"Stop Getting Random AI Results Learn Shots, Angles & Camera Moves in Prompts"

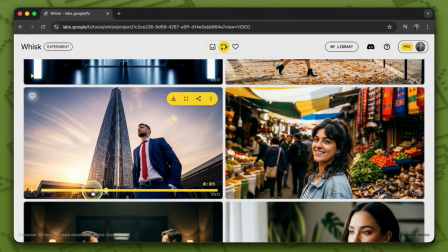But be very careful. This is an image that has created an impact for me.
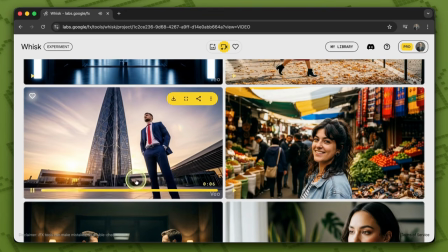In a way, a pan is also combined here because the camera itself is moving. Here, the camera is moving as well, so it might be considered a pan.
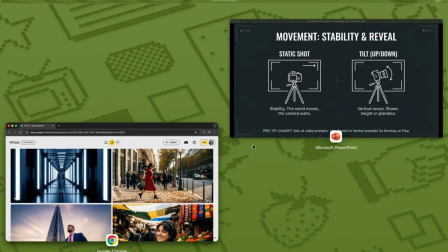Keep this in mind. Let's move on to the next type of camera movement.
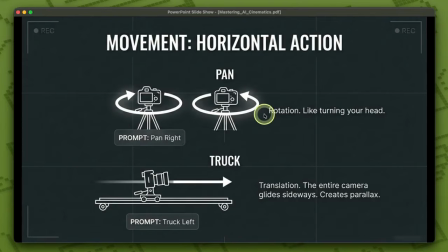That is the specific pan movement I mentioned before. In a traditional pan, your camera stays fixed in one place but rotates horizontally. A pan movement is ideal when you want to follow a moving subject and also show the surrounding environment. In this way, you can effectively use the pan mode to create a sense of space.
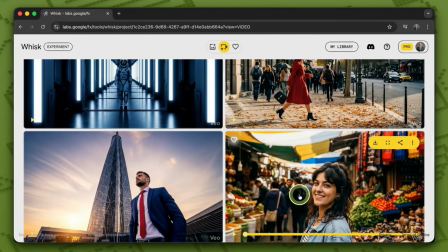In a pan, the camera is essentially following the subject across the frame.
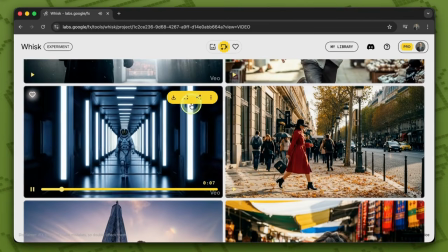Like here, see, you can really feel the character being followed in this scene,
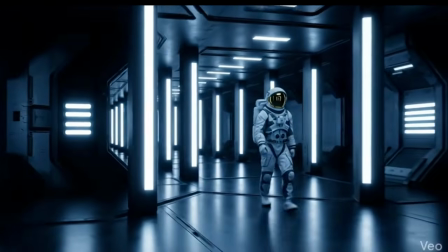thanks to the smooth pan we use to capture every detail of the background while keeping the focus on their journey.
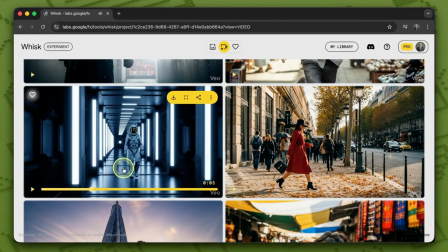We previously established that it should be in pan mode and be able to keep following the character.
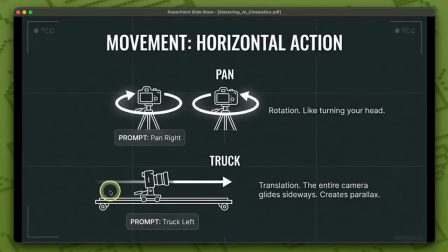So, what is the subsequent camera mode? The next mode is the track mode. Track is used when you want to follow your character as they move, like in this example.
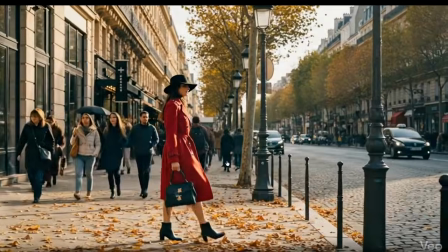Let's take a closer look at this mode. The camera is moving along with it completely.
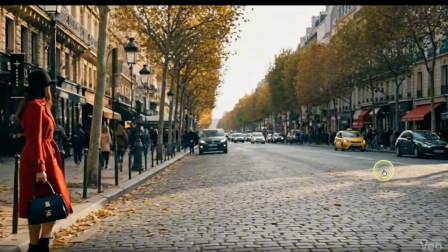Now, it could be a track right or a track left. It doesn't matter.
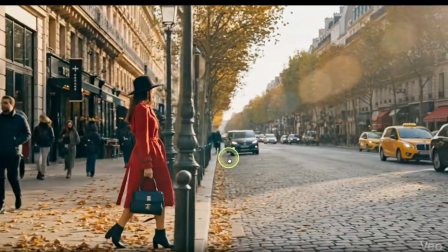In both of these specific scenarios, we are following our character until they reach their ultimate destination point.
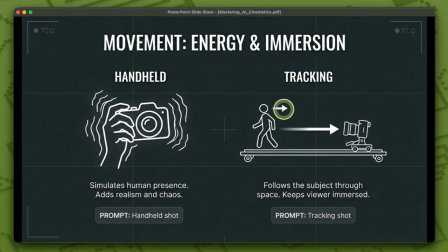What could the next mode possibly be? It could be a more dynamic handheld mode, meaning the camera is held directly in the physical hands of the camera operator.
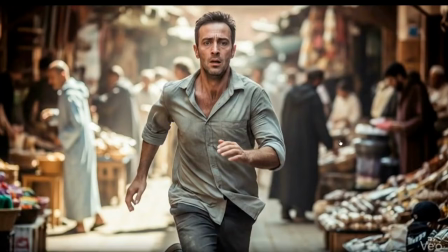The music plays when the camera is in the cameraman's hands. Naturally, when they're filming, the camera shakes.
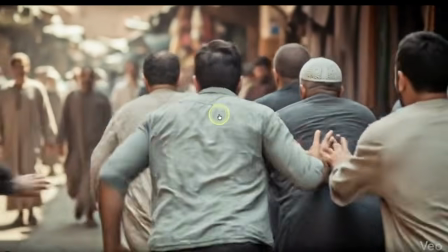Like right now, you can really feel the sense of running here.
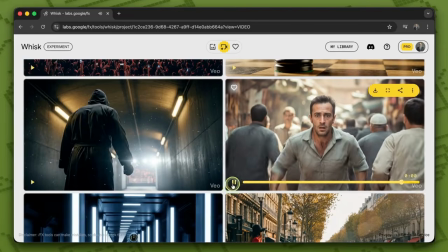It's as if the cameraman is actively running alongside the action too and recording the footage.
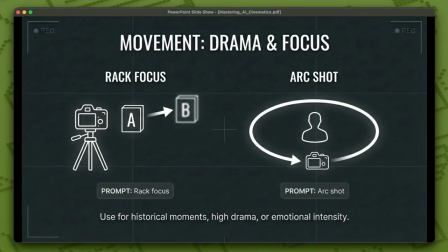This way, you can create the most professional shots with it. Let's move on to two types of camera movements that can be really impressive with artificial intelligence. The first one is rack focus. In rack focus mode, we have two different zooms.
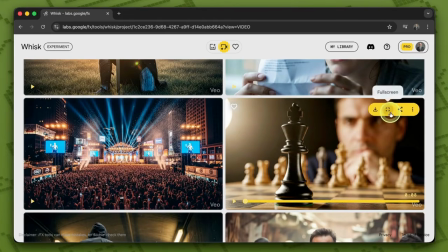You see, first here I have a zooming and focusing effect on this chess game and the chess piece.
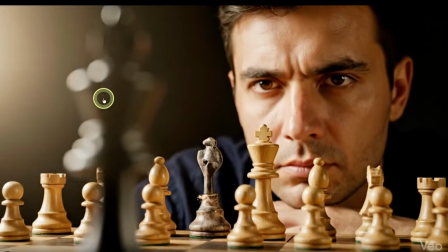But when the camera starts to move across the scene, my visual focus gradually shifts from this chess player to the individual standing quietly in the background.
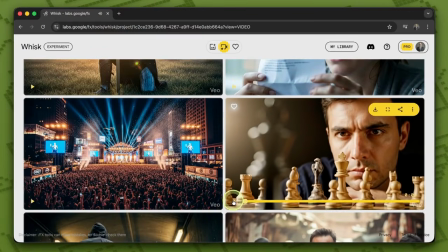In this way, we can effectively convey a clear and compelling sense of energy transfer using the cinematic rack focus technique to guide the viewer.
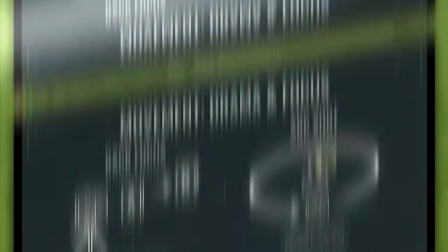Alright, another type that can be really interesting for us, there's the arc shot model. What exactly does the arc shot do?
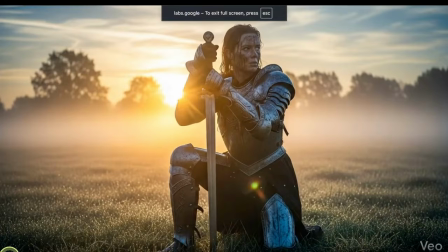It continuously and completely circles around our character, just like what you're seeing here.
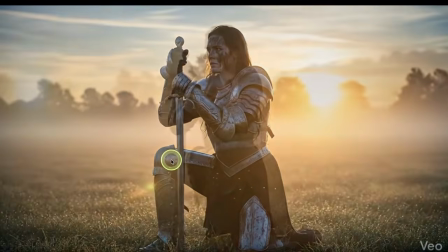It's especially useful for epic films and intense action movies.
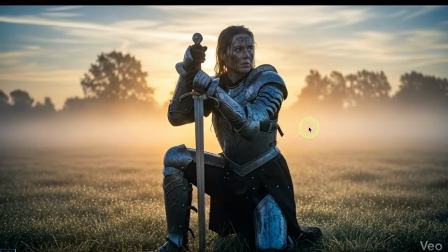The camera can rotate around your character and deliver a truly amazing, outstanding, and professional result.
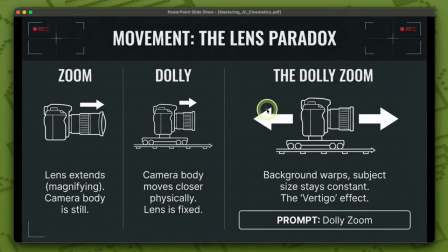So, what other types can we have? Let's take a look at this. If we turn the page, we can have a zoom or a dolly shot.
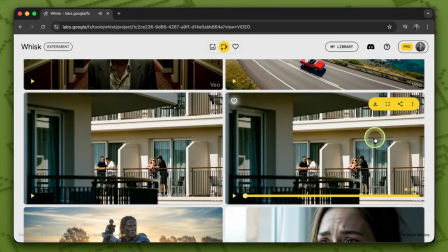There are different types, and sometimes people confuse them with each other.
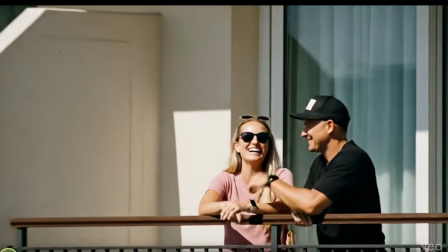In the optical zoom mode, as demonstrated in the visual image you're seeing, only the internal lens elements move to zoom in or out.
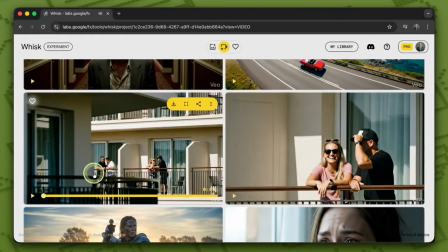But when the camera itself moves, the situation changes.
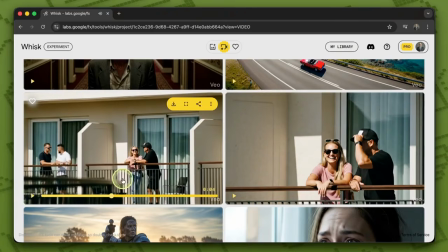It creates a dolly effect, and it's no longer a zoom, meaning the camera itself is moving.
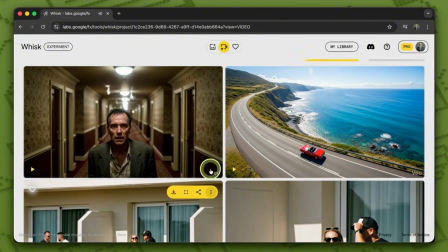It can really give us a strong sense of movement. It does this exceptionally and remarkably well.
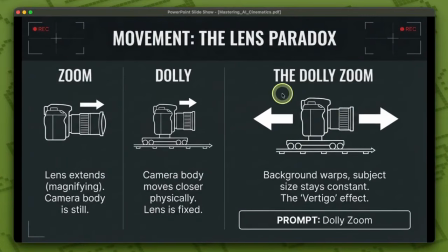And finally, the last type we can have, which is also highly fascinating and unique, is the dolly zoom.
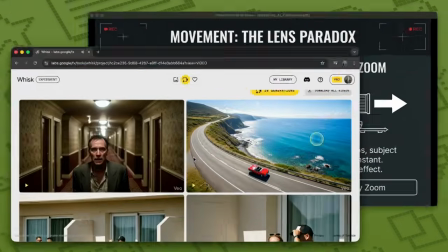In the dolly zoom mode, what happens is that we have both the camera movement and the zoom happening simultaneously at the exact same time.
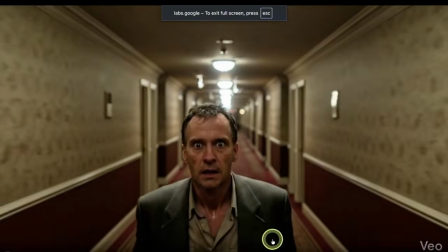In fact, the camera is moving in this direction, and at the same time the zoom is also happening.
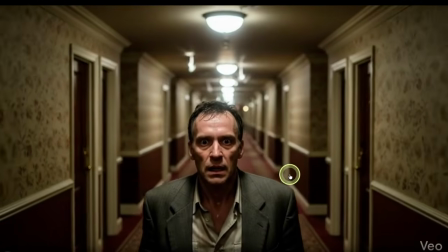Very subtly and slightly, our image gets completely stretched like this, and it can create a sense of fear and stress for us. In horror movies, this style is used a lot. Don't forget to subscribe to the channel to receive my simple tutorials. Learn complex topics easily with me.